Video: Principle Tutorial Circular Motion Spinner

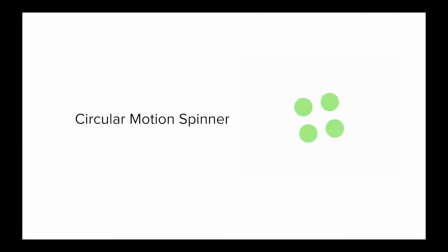0:01 Hey, in this video I'm going to show you how to create a spinner using a circular trajectory. Let's get started.
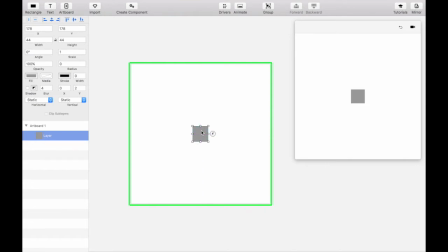0:08 Create a square and place it at the center of your artboard. We'll set the opacity of this square to zero in a second, but first, let's use it as a baseline to align our circles. Create another square and increase the radius significantly until it forms a circle. Align the center of it to the corner of the square.
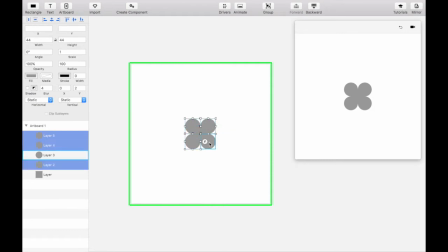0:25 Duplicate it a few times to create the rest of the spinner. Let's set the initial spinner color to be purple. Move each of the circles out by an equal amount to give a bit of breathing room. Set the opacity of the square in the middle to zero. Then group all five objects together in a folder and label it Spinner.
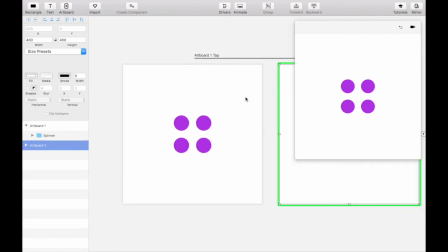0:46 Create a tap gesture over to a duplicate of the artboard. Let's set this next Spinner color state to blue.
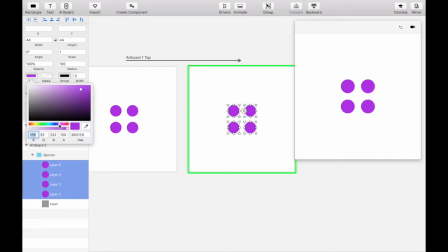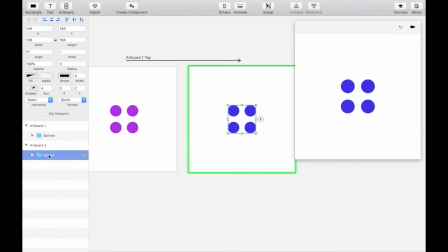0:57 On this new artboard, set the angle of the entire folder to 360 degrees.
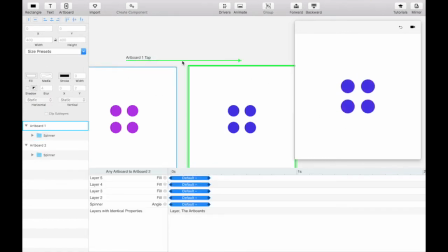1:06 The rotation is a little fast, so let's extend the timing to 0.75 seconds.
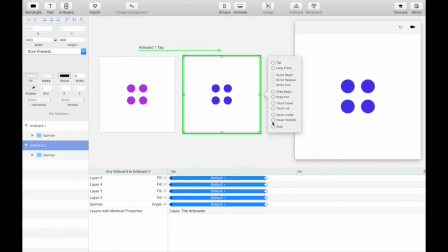1:16 Let's do the exact same thing to a new artboard using the auto-transition this time.
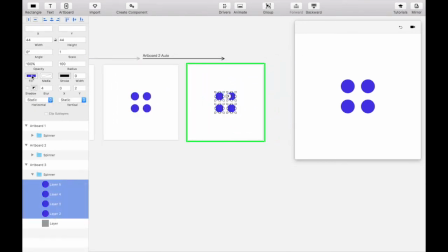1:20 Change the color of this spinner to turquoise and set the folder angle to 360 times 2 so that it will make one more full rotation.
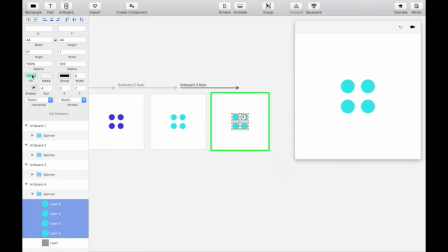1:35 Create another auto-transition from the turquoise spinner artboard to a yellow one. This time the folder angle should be set to 360 times 3.
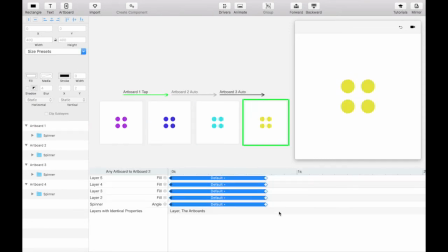1:47 If you like the pause in between color changes, leave the transitions at the default curve. Otherwise, set them all to be linear for a consistent spin and color change.
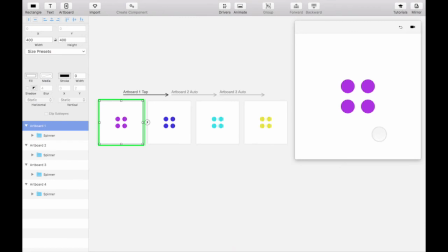Now let's add an entrance animation. Duplicate the first artboard by creating another tap transition from the purple spinner artboard to itself.
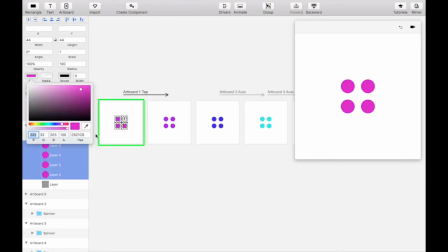2:08 Change the color of the spinner on the first artboard to pink. Then set the pink spinner folder to an angle of negative 70 and a scale of 0.
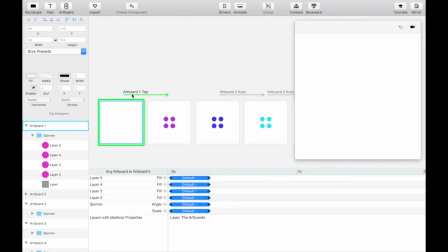2:18 Since this is an entrance animation, let's set the curves of all the property transitions to EASE IN. Don't forget to add the auto transition that got deleted between the purple and blue spinner artboard transition back in.
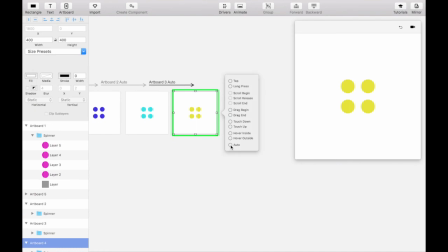2:37 Let's move on to the exit animation. Duplicate the yellow spinner artboard using an auto transition and change the last spinner color to orange. To be consistent, let's set the scale to 0 and add 70 degrees to the current angle position.
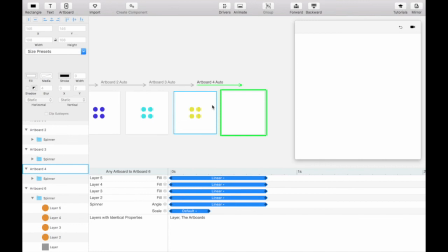2:53 We'll also need to change the transition curves to ease out and minimize the transition time to 0.3 seconds.
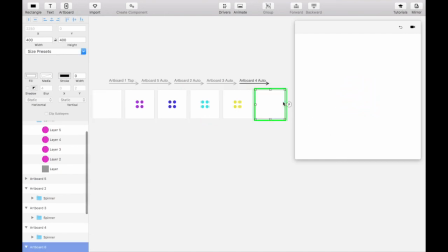3:06 Lastly, let's create an auto transition from the last artboard back to the first so that we can run through the animation more easily. That's it!